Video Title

When setting up a great-looking shot, it's important to be aware of the dimension of the shot. Are there objects in the foreground, middle ground, and background? Especially for shots with camera moves, having three-dimensional depth to your shots can really enhance the beauty and production value of a shot. Now ultimately, what's going on in the shot and what it looks like is a decision to be made by the director with the assistance of the production designer. But from my experience on a lot of amateur productions, people just tend to not have that much experience and don't know what to look for. So it's your job to contribute ideas to make the visuals of the film more potent. And depth is a great way to do that that is often neglected. For this shot of the preacher at night in the assurance, we had extras run in front of him and also behind him. That made him the middle ground. The depth here makes the shot much more compelling to me. Likewise with the deleted shot of the preacher falling to the ground, an extra ran in front that establishes the foreground.
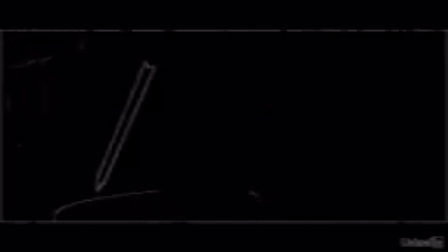(0:59)
And then there's smoke and fire in the mid-ground, and the preacher is behind that. And there's also woods behind the preacher even though they're not really prominent. Big budget movies have a much easier time with this because they can afford spacious locations. I love the dimension in this shot from The Last Emperor.
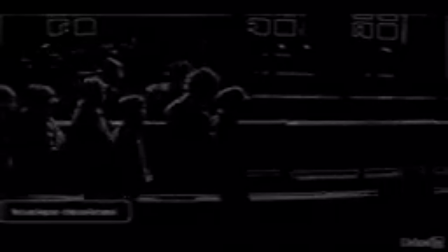(1:16)
We have the parallax created by rows of people walking combined with an out-of-focus foreground and a distant background of soldiers at a wall.
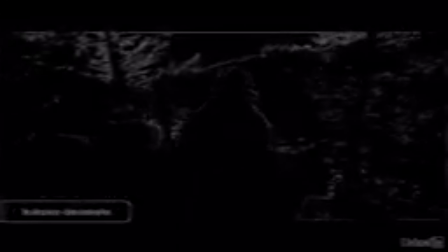(1:25)
Or this gorgeous shot from The Revenant with this guy here in the foreground. You know, we got Leo and some trees in the middle ground and more trees and mountains in the distant background.
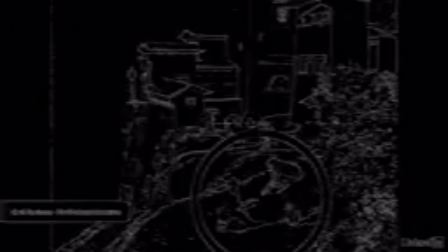(1:36)
Or this shot from Black Narcissus with the subjects in the foreground, plants in the extreme foreground, people and buildings in the middle ground, and then beautiful mountains and haze in the background. Now, I should point out that even these expensive looking locations aren't completely out of reach, Assuming that the Black Narcissus shot was done with the matte painting, none of these locations are really completely out of reach for low-budget filmmakers. It's really less about the location itself and more about the way the space is framed, the way the actors are staged, the choice of lens. When we shot these shots in the snow,
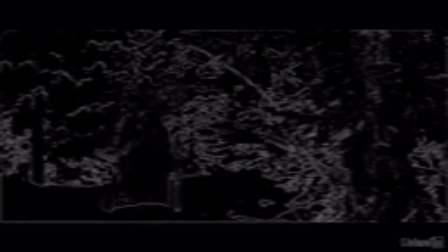(2:15)
Stephen Heller brought to my attention that there's really nothing in the foreground which makes everything feel on the same plane in the shot,
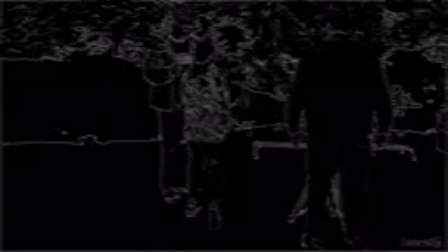(2:22)
which makes everything feel really flat. So we asked one of my kids to just hold a branch in the frame to create the illusion of depth.
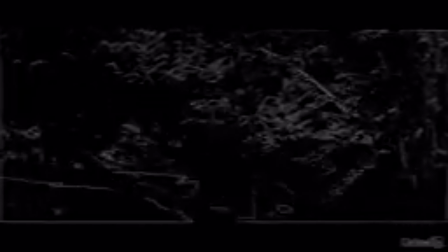(2:31)
And as we talked about in the previous course on directing, this obscuring element could also create a sense of voyeurism or intimacy. For some examples of how depth can improve a shot, check out the project chapters later in this course.